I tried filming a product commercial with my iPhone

So all we can do now really is just experiment until I figure out another way and i'll report back to you when something works okay
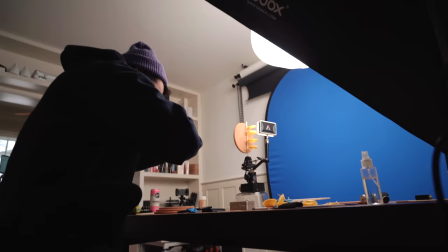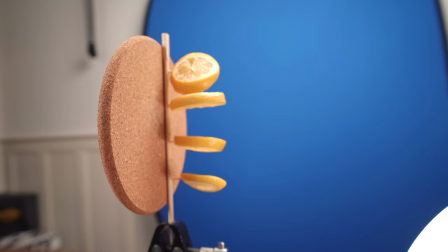4:32 so here is the contraption i've come up with um it's kind of falling apart now but we got our shot essentially we have each lemon slice on a toothpick
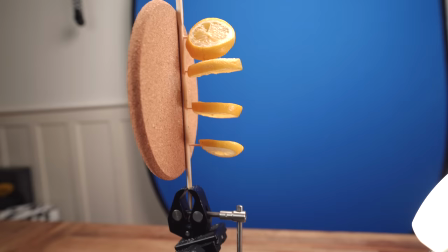4:39 going through a chopstick that i drilled holes into and each toothpick kind of goes through the chopsticks and into this cork for more stability
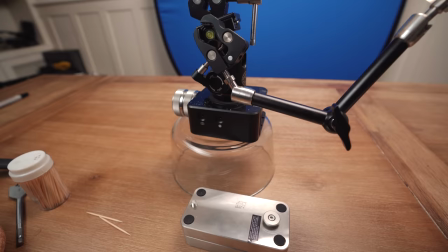4:46 the chopstick is secured by a clamp which is on a ball head and i've just got that sitting on some other stuff for more stability and height.
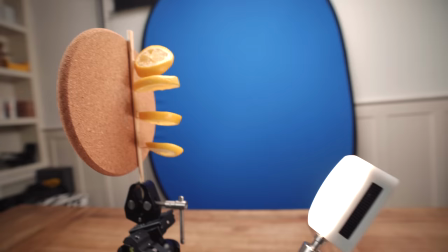4:53 This friction arm here has our aperture MC light, which is giving us extra light on our lemon slices. And as you just saw, all I did was I took my iPhone and kind of articulated up and down vertically, getting different perspectives.
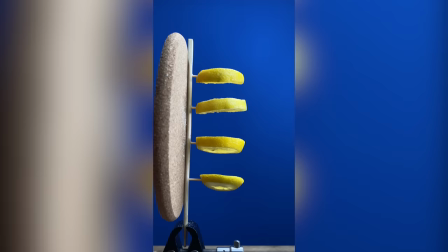5:04 And what should happen is we bring that into editing, key out the blue. And because each lemon slice is secured onto the same sort of fixed position, we should get a pretty stable shot.
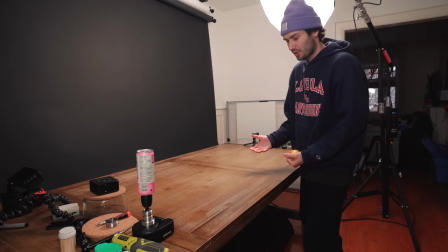5:16 Okay, so what we're going to do here is get a shot that we can then transition into our lemon slices so i'm thinking to make this a little bit
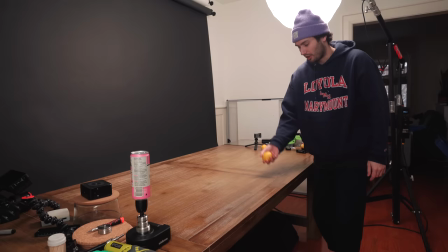5:22 more interesting our opening shot of the video will be this lemon kind of rolling on the table sarah picks it up and then throws
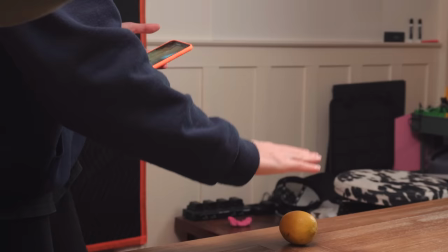5:29 it straight up so basically all you need to do start with your hand up like this bring it straight down on top of the lemon roll like that
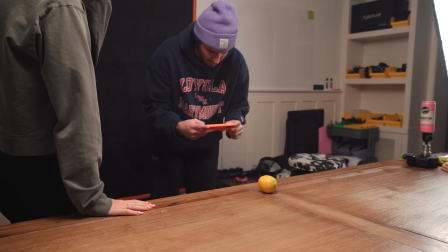5:36 bring it back and let it roll into your palm throw straight up and my goal is to just kind of track it and follow the
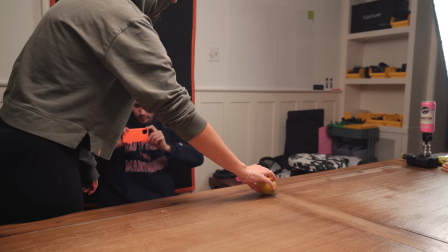5:42 motion going to be shooting this in 4k at 30 frames per second three two one go
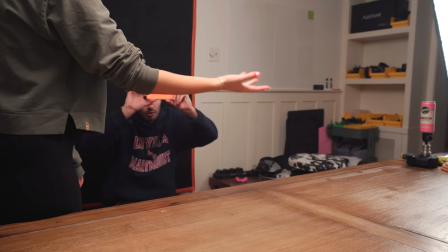5:47 nope start up high like this and three two one go i
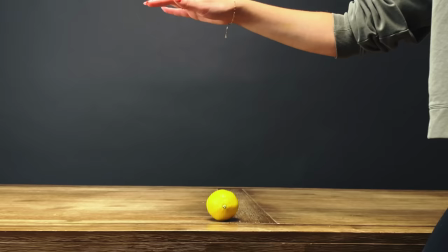5:54 think that was perfect
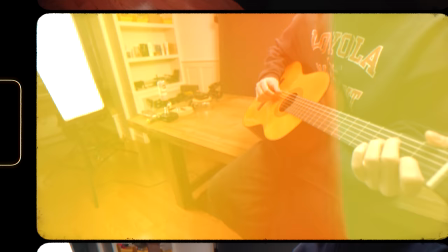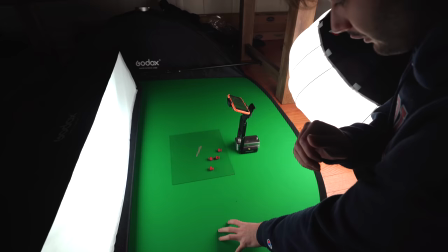6:04 all right so for the next setup here we've got the green screen on the floor there's a sheet of glass here which we'll put our raspberries on
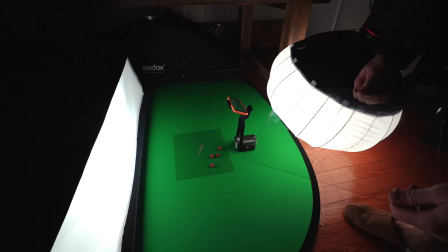6:11 we've got one light on this side with a strip light diffuser and then on this side we've got the lantern to balance it out all we're
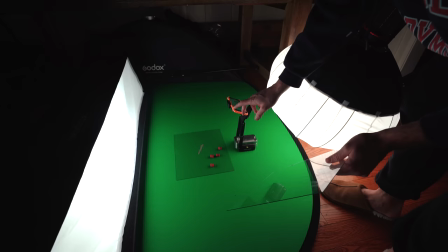6:17 going to do is take the second sheet of glass and press it down over top, squishing the raspberries. My phone isn't fully top down because then we would be catching the reflection.
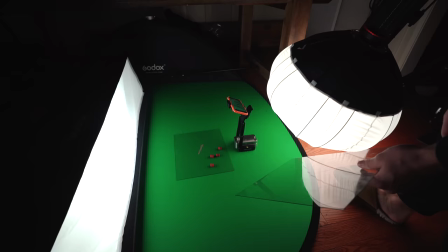6:25 So instead it's on a little bit of an angle, but we should be good to go. So let's give it a try.
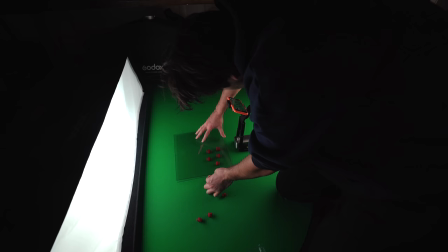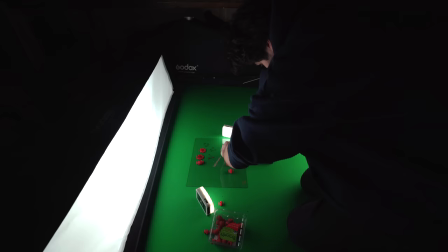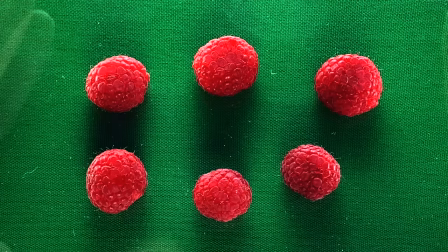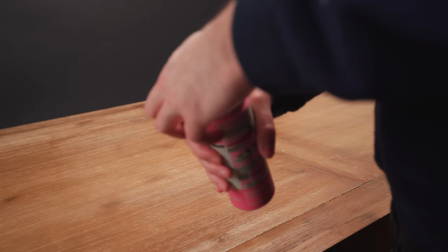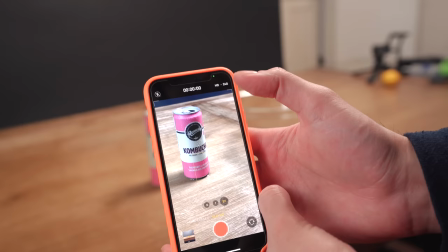6:51 Now for the pouring shot, I'm actually going to switch to slow-mo mode and make sure that we're in HD 120 frames per second.
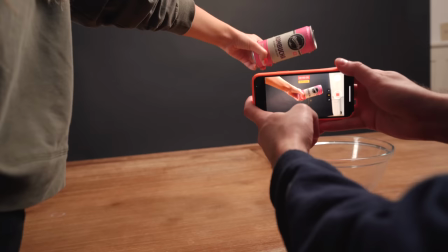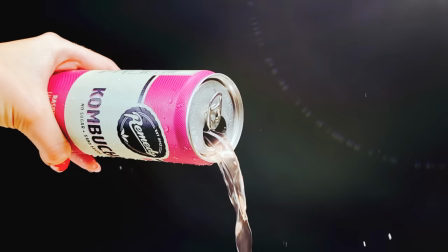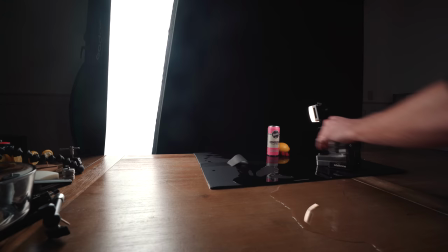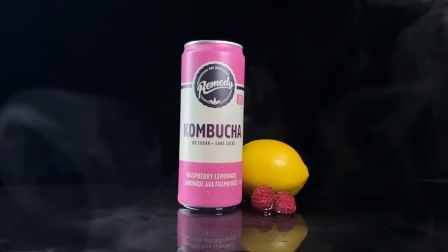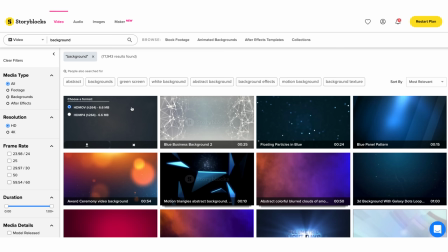7:35 Now in order to take all of these shots to the next level I decided to bring in some assets from Storyblocks.
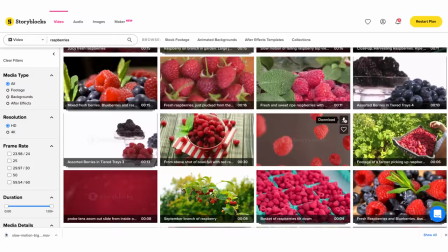7:40 I started with this kind of dreamy blue animated background for our lemon slice shot followed by these raspberries which I then keyed out myself to put in the background as well.
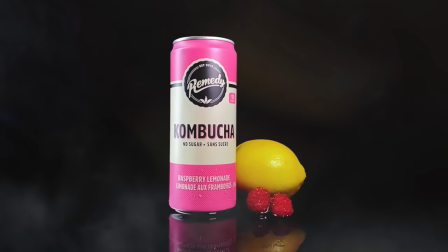7:49 After that I also downloaded these splashes for the background of our pouring shot and then finally a couple of smoke overlays to enhance the final ending shot.
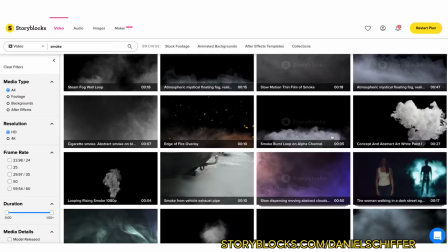7:57 With a Storyblocks unlimited all-access plan, I can download as many clips as my heart desires, use them for my own projects, and for client work,
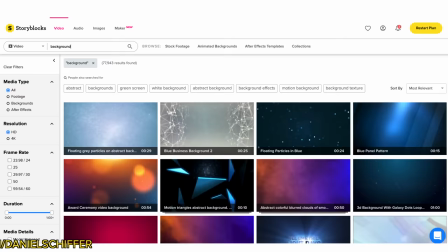8:04 so if you are interested you can check out the link down in the description below or go to storyblocks.com slash danielschiffer to learn more.